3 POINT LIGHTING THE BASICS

My goal is that by the end of this video, you'll be confident and understand more about how to place your lights to get the best from your lighting setup with basic 3-point lighting to help you crush it in your YouTube video content. I'm Archulus and welcome to the channel.
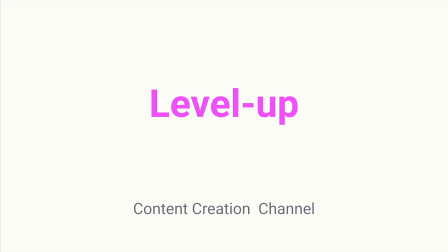3-point lighting is the form of professional lighting in video production and stills photography. It involves using 3 light sources placed in 3 different positions. Now, some considerations are distance, intensity, and positioning of the lights, which also include their degree angle. Now, it is possible to control how light and shadow fall on a subject, creating different moods in your scene. The 3 types of lights are key light, fill light, rim light, backlight, or it's known as kicker light as well.
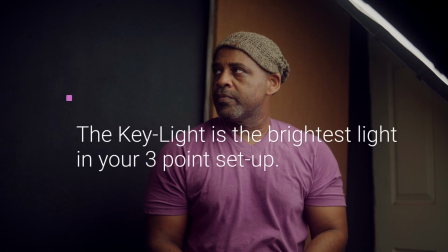54s
Let's start with the key light. This is the primary and brightest light in your lighting setup.
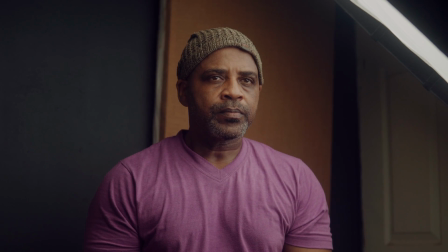60s
It gives a scene that pop, crispy look.
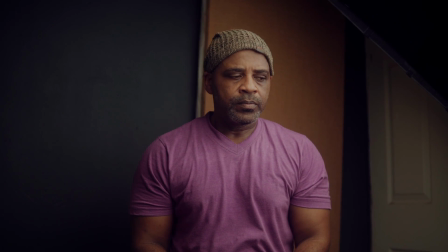64s
Now, typically, you position your main light slightly off to the side of the camera and to the front of the subject, this time around the subject being me.
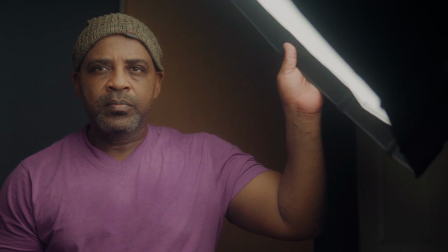73s
At a 45-degree angle, it casts shadows on the opposite side of the face, giving it dimension and depth.
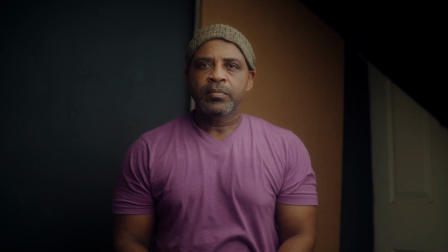81s
Now, depending on its position and added lights used in the overall lighting, it can create a very high-key image, which includes an evenly softly lit, happy, optimistic look, or a low-key image that includes high contrasts,
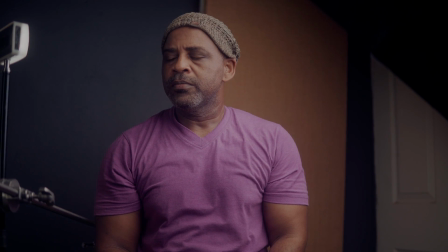95s
deep shadows, and a very moody look. Fill light, this should also mirror the key light on the opposite side of the camera.
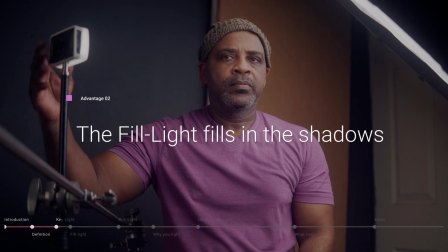104s
The fill light literally fills in the shadows that the key light creates because of its brightness. But you don't want too much of the fill light. It should only bring out the details in the darkness, and it's not as bright as the key light.
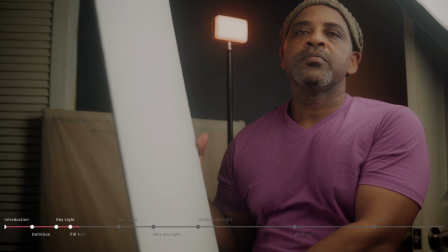118s
You don't want it to compete with your key light. The second light isn't always a light, however.
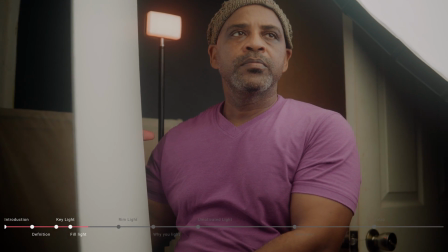123s
It can also be a reflector or a bounce guard or wall or anything that bounces back some degree of light onto your face,
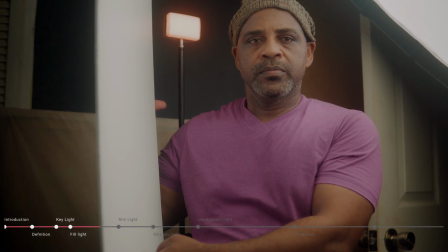131s
and again, to fill in those shadows. Let's get to the third source of your 3-point lighting kit.
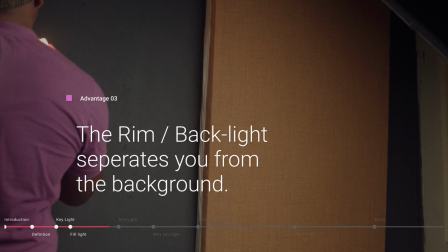139s
It's the backlight, or we know it as the kicker light or the rim light, which shines on you from behind.
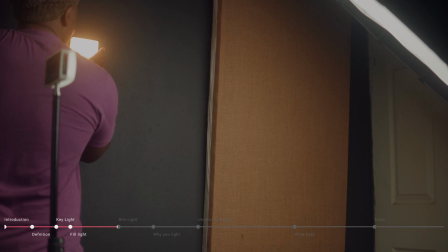145s
Now, this creates a rim of light or outline around the head and cascading down the shoulder.
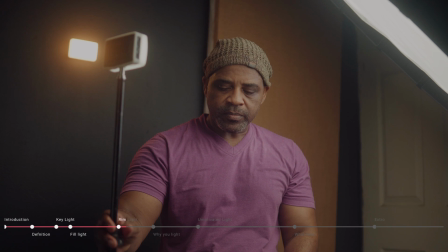151s
It pushes you away from the background, giving you that sense of depth and distance, and it looks pretty cinematic as well.
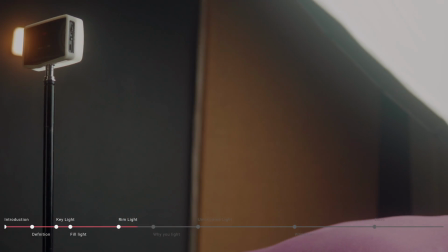158s
Now, usually the backlight directly behind you should be at a high enough position so that it can be out of frame, and that is opposite the key light. So, before you begin setting up your lighting kit,
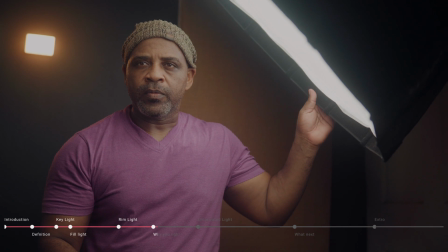173s
you have to know precisely what's the look you're going with and why you're going with that look.
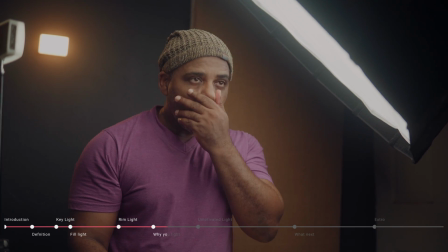180s
Lighting setups are never randomly done. The source of light in your scene needs to make sense. It needs to gel with what you're doing based on the environment that your actors are in, your characters are in, your subjects are in. Do you have an overcast sky or a sunset or a dark walkway that will influence your space?
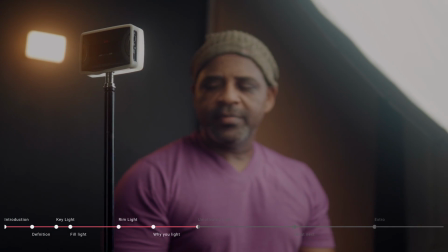202s
Well, you've got to establish the motivation, and also you can,
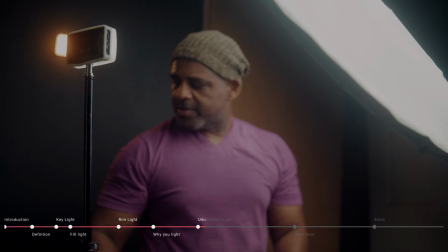208s
with that motivation, now proceed to build your scene, to place and adjust your lights accordingly. Unmotivated light, it's, for example,
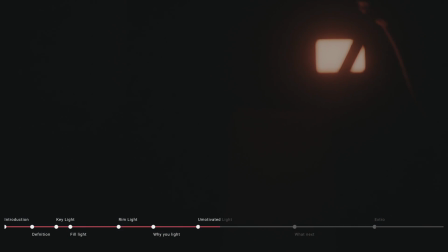218s
a scary scene having unnatural light giving you that sense of something being off, that uneasiness. Ow. Yeah, you can use that as well. A smaller light source creates harder, distinct edges, whilst a bigger light source softens those shadows, and I just love to see those soft shadows.